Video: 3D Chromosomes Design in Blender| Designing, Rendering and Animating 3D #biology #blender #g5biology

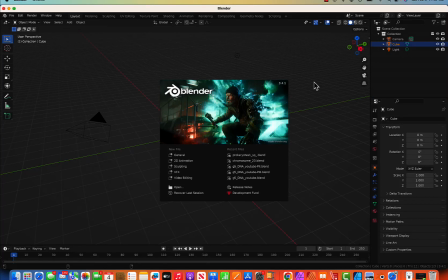(0:00)
Hello everyone, welcome back to my channel and welcome to the series Blender for Biology. So today I'm going to show how we can make chromosomes, 3D chromosome,
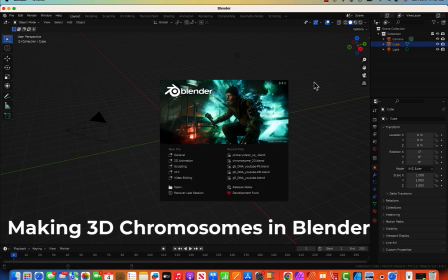(0:11)
and we'll see the crossing over in the chromosome by doing a simple animation. So I'm not going to make it more complex. So this is going to be a little long lecture, maybe like 15 to 20 minutes.
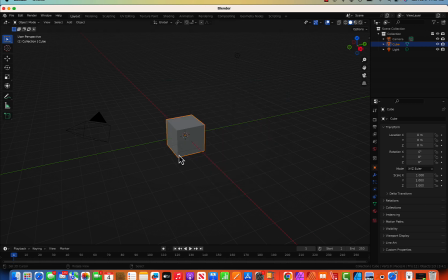(0:22)
So let's start with a new file. And I hope you have watched my previous videos and you know the basic details. So X for deleting the cube and tilde for going on the top view
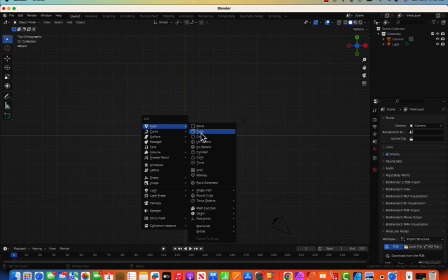(0:35)
and shift A and insert a new cube. We can insert cube, icosphere, or we can do round cube. So I have not done round cube in my video. So let's go with round cube for this time. So round cube, it doesn't look round, like round, it's just a cube. So I'm going to change the nature of this one.
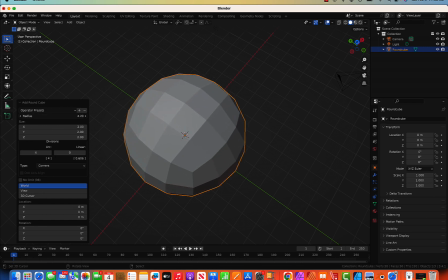(0:54)
Increase the radius. Yeah, now it looks good. Tilde for top view and tab to go to edit mode and wireframe, zoom out,
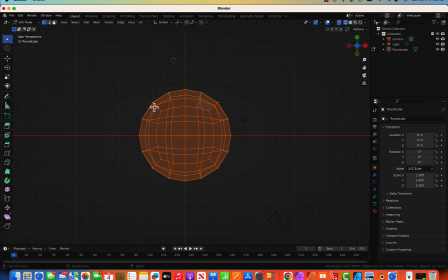(1:09)
top view, and okay, now G for grab and move this one in y-axis. You can make little on the other direction and same thing on the bottom.
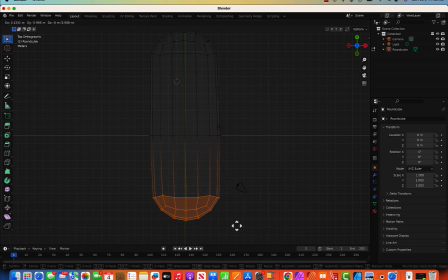(1:26)
Select it, G for grab, and little bit on the x-axis. So what I'm doing, I'm making it a little twisted so that it doesn't look unreal.
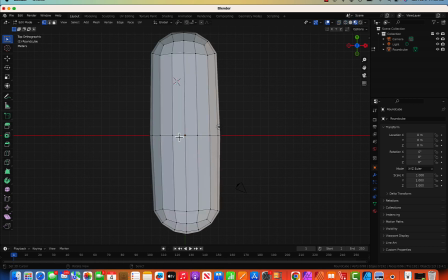(1:39)
Yeah, now this is ready. And one thing we need to do is it doesn't look exactly as we wish because there are so many curves. Go to tab and let's do shade. Okay.
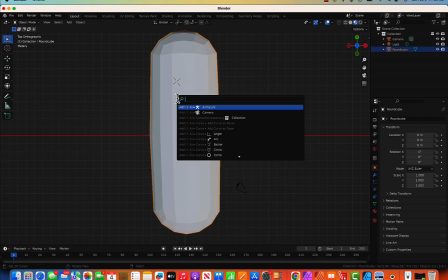(1:54)
Tab, shade is smooth. Right click, you can do right click for shade is smooth.
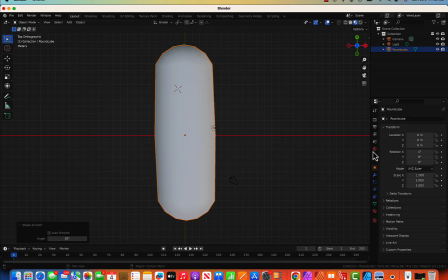(2:00)
And other thing we can do is we can add some modifier. So the first modifier I'm going to use is subdivision subsurface. So first I'll make it just 3. And second modifier is displace. For displace modifier, I'm going to use cloud.
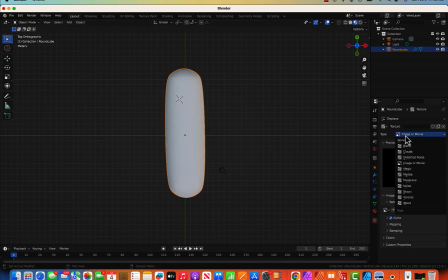(2:21)
So cloud texture.
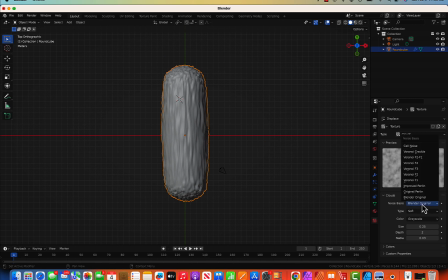(2:28)
And change Blender original to improved Berlin or Voronoi F1, and it doesn't look more textured, so I'm going to change a little bit more things. One thing I'll do is I'll decrease the strength, and the other thing is increase the viewport
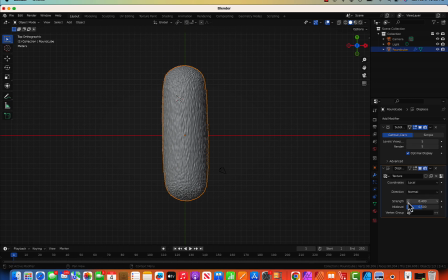(2:49)
5, and same thing with render 5, and I'm going to change strength to -0.5. Okay, -0.6. It looks a little thick, so one thing we can do is make it a little elongated on y-axis.
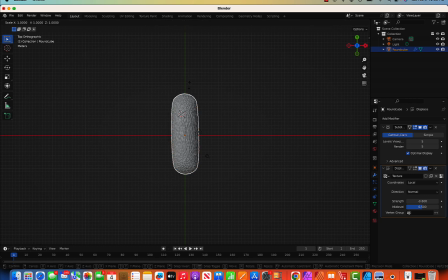(3:07)
For that one, yes for scale, and then if you press Y, then it will only elongate on the y-axis. Yeah. Right, yeah. Yeah.
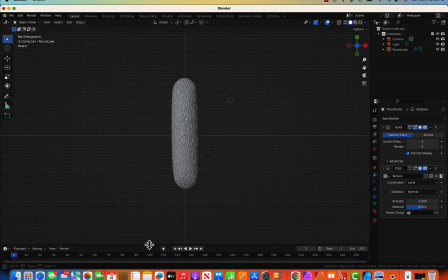(3:24)
Now second thing we need to do is we need to change that color. So for coloring, we can just go to texture. Yeah, so go to material properties, new, and give a new color.
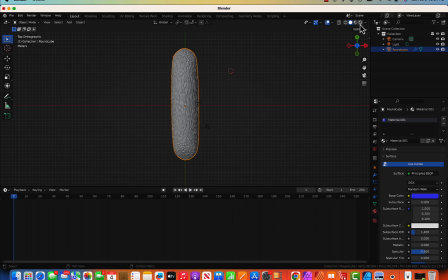(3:40)
Maybe I'm going to give a blue color to this one. So if you go to material preview, we can see it blue color, and maybe change on the top and bottom so that we can see there is a crossing over going on.